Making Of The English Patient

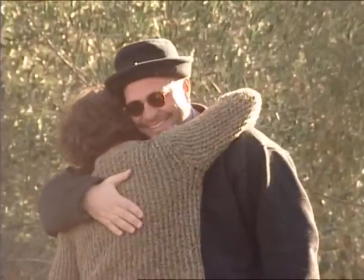[20:52]
I think he's one of the best directors I've ever worked.
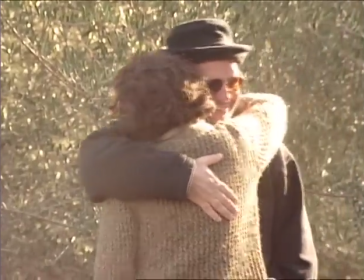[20:55]
The atmosphere and the great concentration and love that goes through, you know, all the people. But I don't know, I feel at home on this set, you know? Anthony does cherish us as actors.
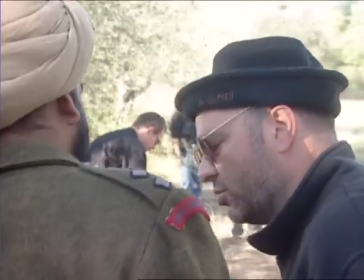[21:14]
He does seem to care, you know, and that's very rare. He is a writer, but he can direct.
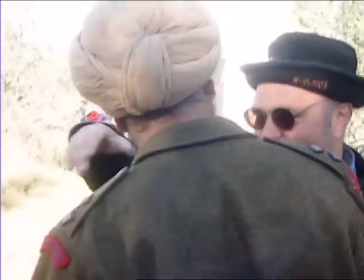[21:20]
You know, you have to have a hardness or a kind of coldness, a distance from your own material, I suppose. I mean, I don't know what it must be like. I have neither the breadth of vision or the inclination to do something like that. It must be very difficult, but he can do it, you know?
Now cut this one.
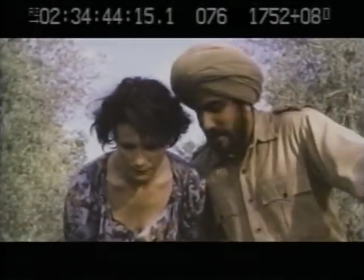[21:37] You must get away before I cut. I'm not cutting if you're still here. Anyway, you can't cut, can you?
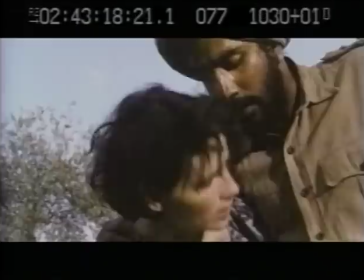[21:42] You'll fall over. Where's the pliers? Here, just here.
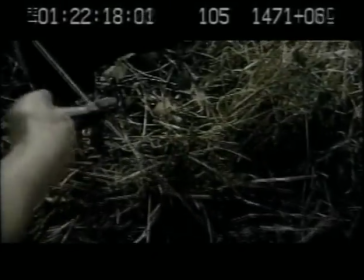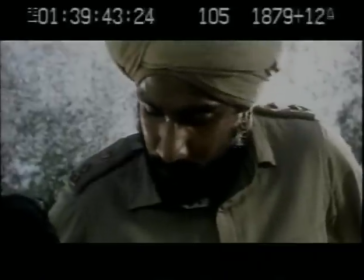[21:54] Oh. Kiss me before I cut. Just in case.
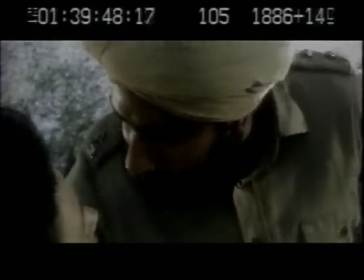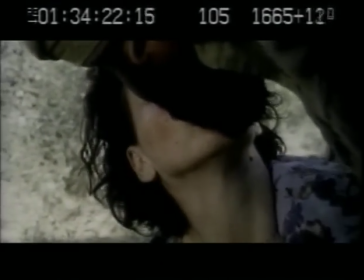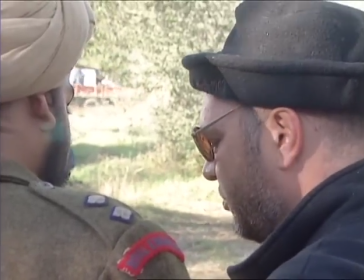[22:09]
Now, let's talk about that kiss. It's very, very important, this kiss. It's a kiss of absolute innocence.
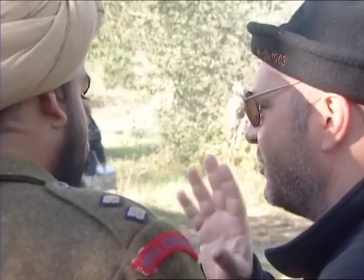[22:16]
It's a kiss of discovery.
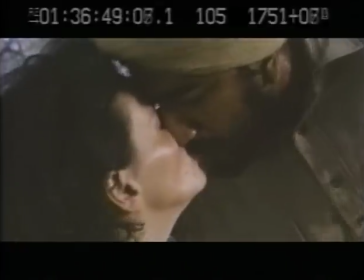[22:23]
You know, it's not sexual, and it's not... It's a difficult thing to do.
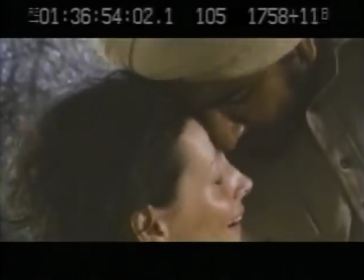[22:27]
Because of the physical effort. Physical effort, but it's also never... It wouldn't be sexual between you, because you don't...
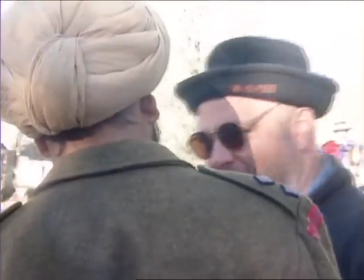[22:32]
You haven't... It's completely inappropriate at this point, because you've got a...
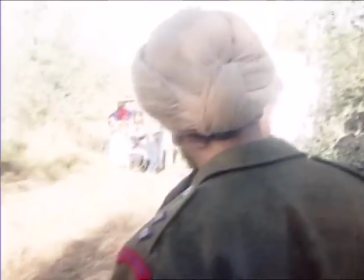[22:37]
You know, you're an inch away from maybe dying.
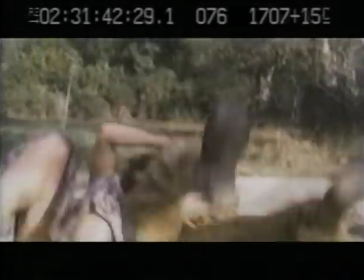[22:43]
But it's also mustn't be a kiss of, you know, pursed lips.
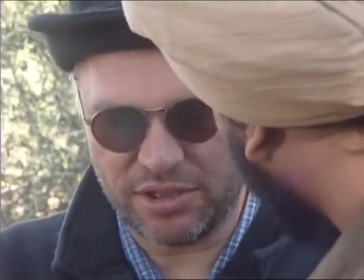[22:48]
It's got to be a kiss which is, in another circumstance, would be extraordinary.
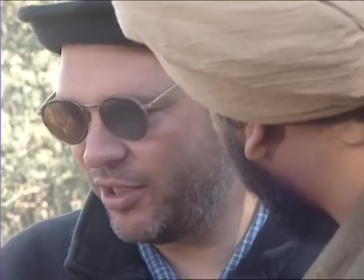[22:54]
And the big, you know, the prelude, it may be a prelude to dying because of this about to cut.
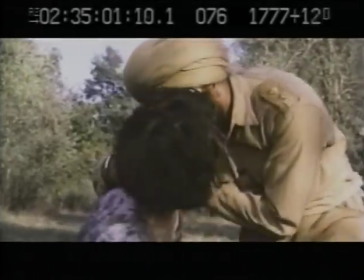[23:02]
If there's a grid between
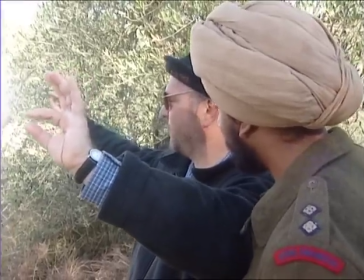[23:05]
a frigid kiss and the kiss of two people about to make love, this kiss is on the innocent side.
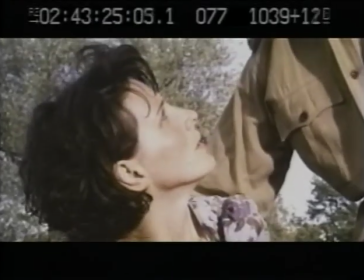[23:13]
That's all. I mean, we just need to find it. Yeah.
Kiss me before I cut, just in case.
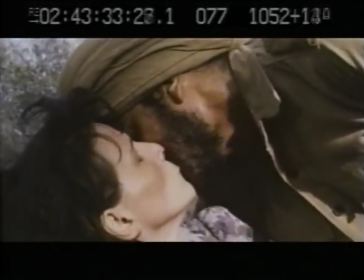[23:22]
But it's a very important one. It's a magic kiss, because it's a second before a possible death.
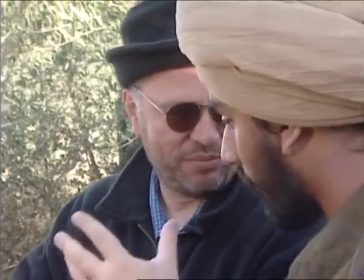[23:28]
It's also a kiss that's been coming for a long time in the film between you. And we just have to place it really well.
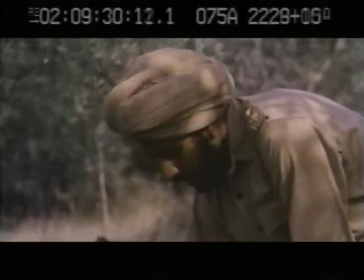[23:37] Kiss me before I cut, just in case.
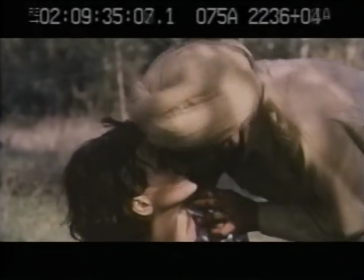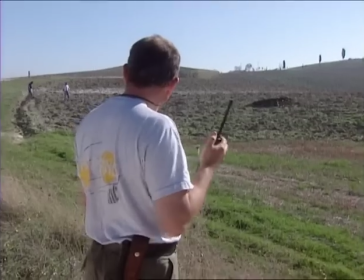[23:46] It worked!
We're almost in position now, Steve.
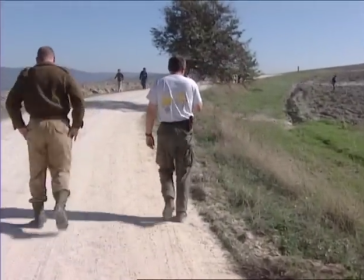[23:50]
I'm going to go back to my... firing position, and I'll give you a shout when we're there.
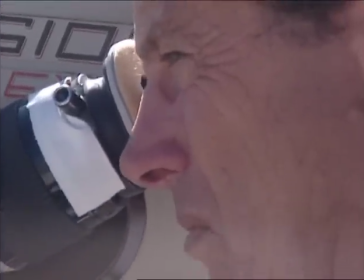[23:57]
If we can time it, we'll start the zoom just before the Jeep moves. Once the Jeep moves, you're tracking the whole time.
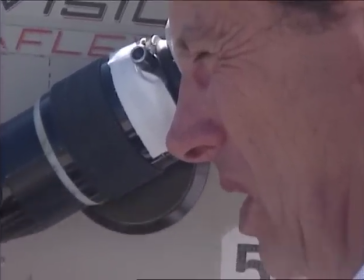[24:03]
Yes. And then when it blows up, wait a beat or two after it blows up in the air.
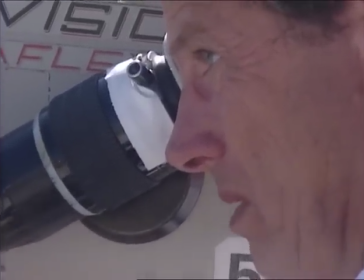[24:09]
When it hits the ground, just stop it. Just stop the zoom. Okay. Okay.
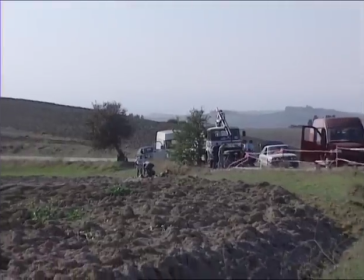[24:18]
It's a difficult film logistically. There are big moves. I mean, not just from Italy to Tunisia, North Africa, but moves within Italy. We shoot in Rome, in the studio, Rome in the town, here in Tuscany, in two or three different places,
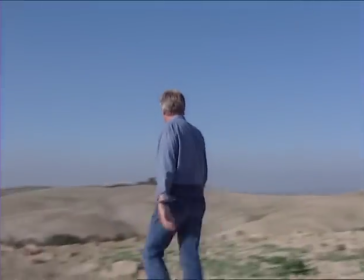[24:33]
to Venice, to town and desert in Tunisia. It's a big...
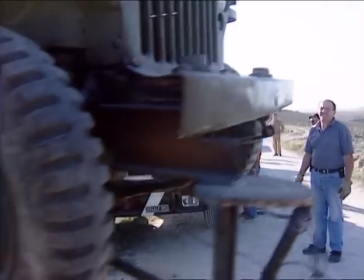[24:38]
I mean, we are literally an army on the move, and it's logistically complicated, so that's demanding.
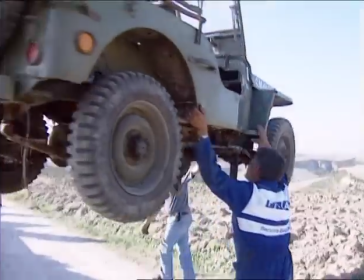[24:44]
When you design a set in the studio, then obviously just by your placing of windows, doorways, furniture, you condition the shooting. You actually sort of block the scene in a way that doesn't have to be acknowledged, really, but you do. You have that kind of...